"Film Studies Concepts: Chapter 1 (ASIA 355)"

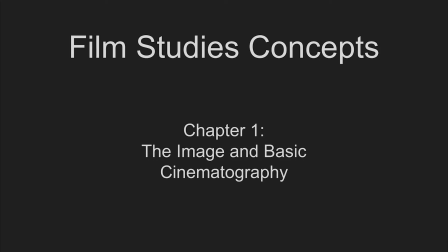9s
Hello everyone, and welcome to Chapter 1 of Film Study Concepts. This series will introduce to you some of the most fundamental ideas of film studies. The content of these videos will be primarily based on Film Studies and Introduction by Ed Seekhoff.
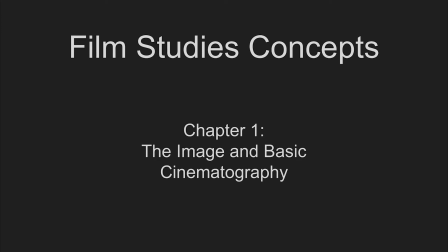24s
The aim of this series is to provide you the information needed to annotate, discuss, and better understand the films we'll be examining. In this chapter, we'll be looking at the film image and basic cinematography.
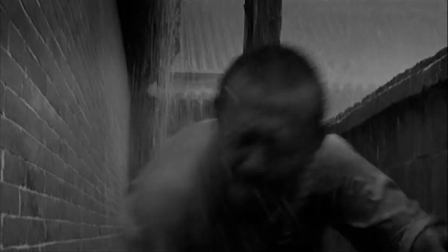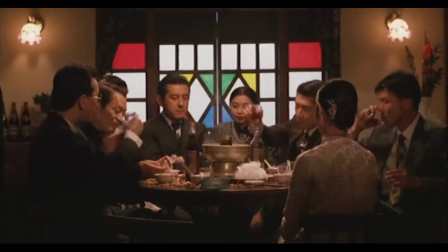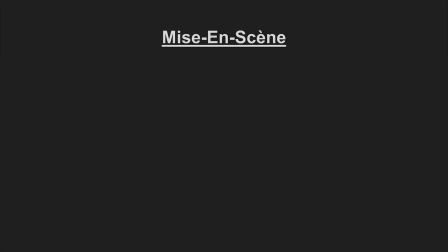49s
Mise-en-scène is a term originated from stage theater. Literally, it translates to placing on stage. In the context of cinema, this term refers to everything you can see in any shot of any film, or to quote Ed Seekhoff, the totality of the expressive content in the image.
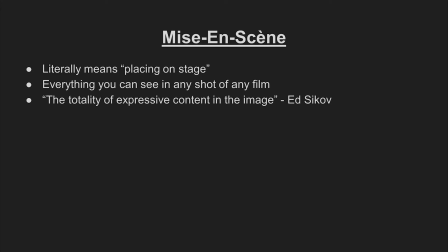67s
Much like theater, everything that we see on the image of a film is deliberate and expressive. Mise-en-scène can include props, costumes, set pieces, makeup, actors and all their actions, as well as the camera's position, angle, and movement.
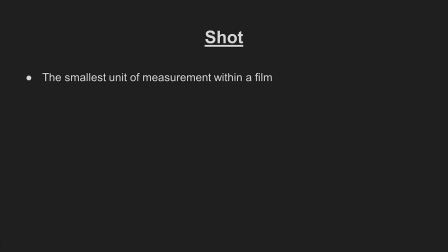82s
A shot is the smallest unit of measurement within a film. It refers to an uninterrupted run of the camera. From the moment the camera starts running to the moment the recording stops, a single shot is created. During the process of filming, each attempt at capturing a shot is called a take.
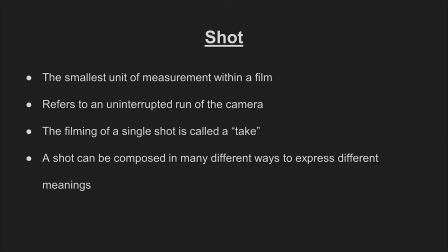102s
While a shot is the smallest unit of a film, it nonetheless contains many expressive elements that we mentioned previously.
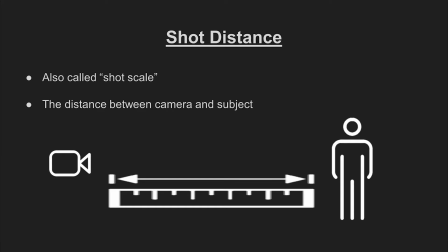110s
Shot distance or shot scale refers to the distance between the camera and the subject within a shot.
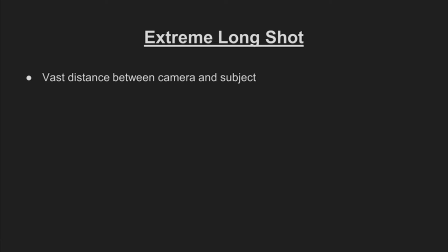116s
Extreme long shots features a great distance between the camera and subject.
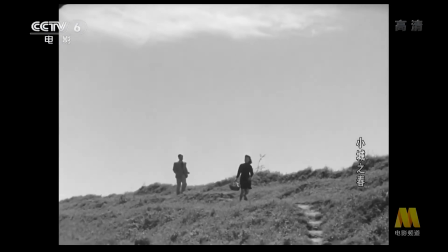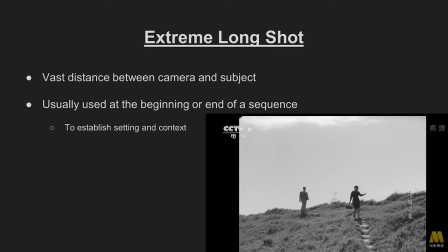127s
They're often used at the beginning or end of a sequence in order to establish setting and context. Next on the list is the long shot. We can use a character's body as a guideline to identify this distance.
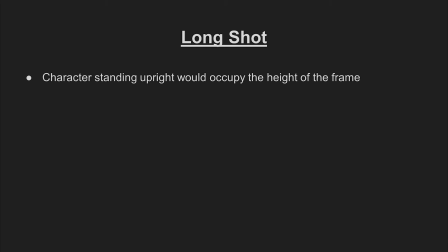140s
If you can see the character from head to toe while they're standing upright, the shot can be considered a long shot.
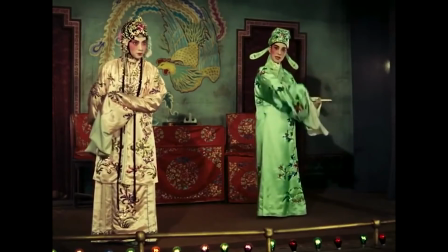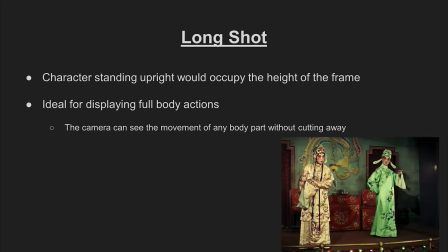152s
Long shots are useful in displaying full body actions, as the frames are tall enough to encompass full body movement without the need to cut away.
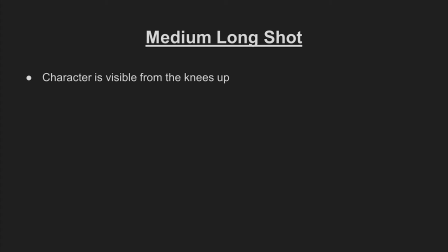163s
Medium long shots can be identified if the height of the shot goes from the character's head to their knee.
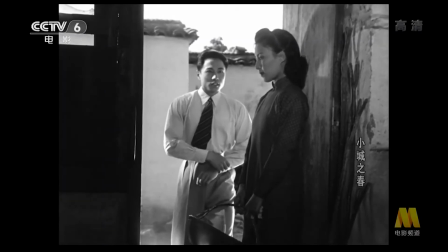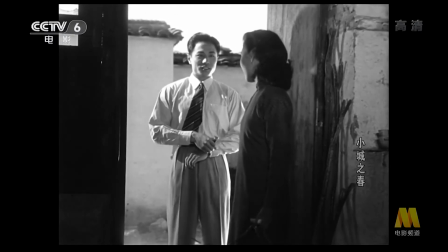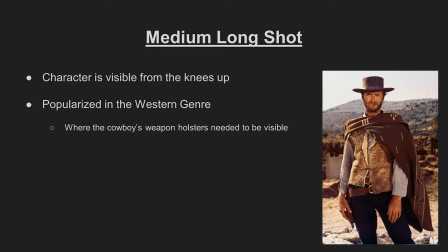178s
This shot was popularized in the Western genre, where the cowboy's weapons need to be visible in the shot.
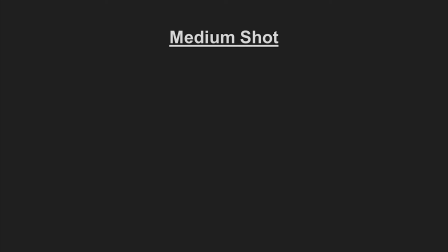183s
Medium shots are commonly used to frame characters, and they display the character from their waist up. The medium close-up is when the shot encompasses the character from the chest up.
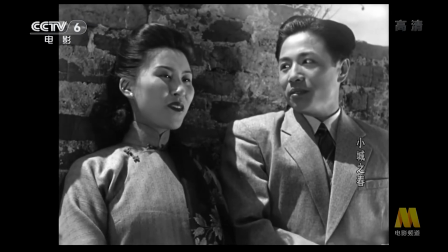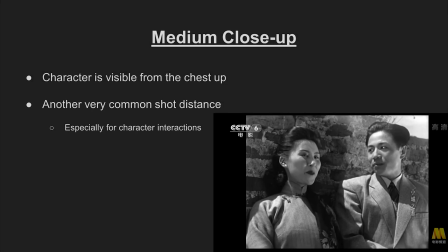202s
This is a very common shot for scenes featuring character interactions.
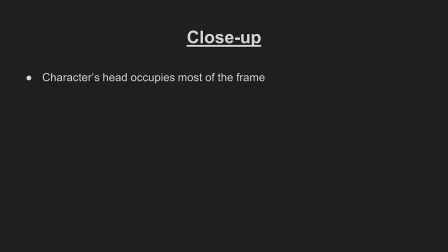206s
If you see a character's head fill most of the screen, you know you stumbled upon the close-up.
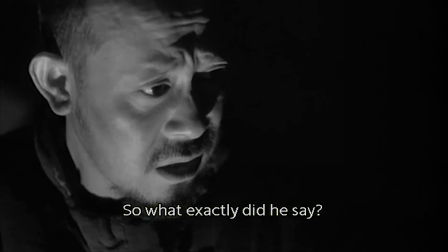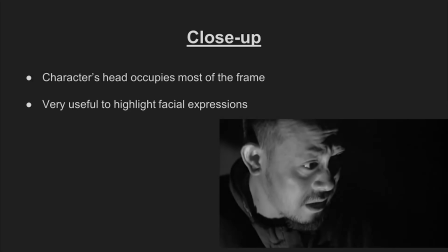218s
Close-ups are very useful in highlighting facial expressions. Anything closer than that is what we call extreme close-ups.
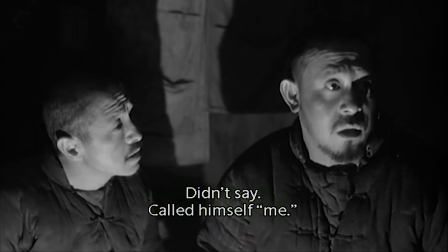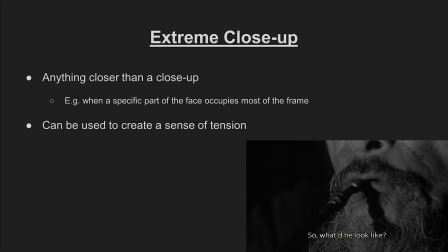233s
These shots are great at expressing a sense of tension.
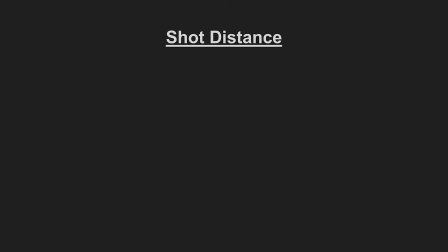237s
Now, I understand that these seem like a lot of terms to remember, but keep in mind that shot scale are inherently expressive. If you're ever unsure about the purpose of a certain shot distance, just ask yourself, what do I see? And how does it make me feel?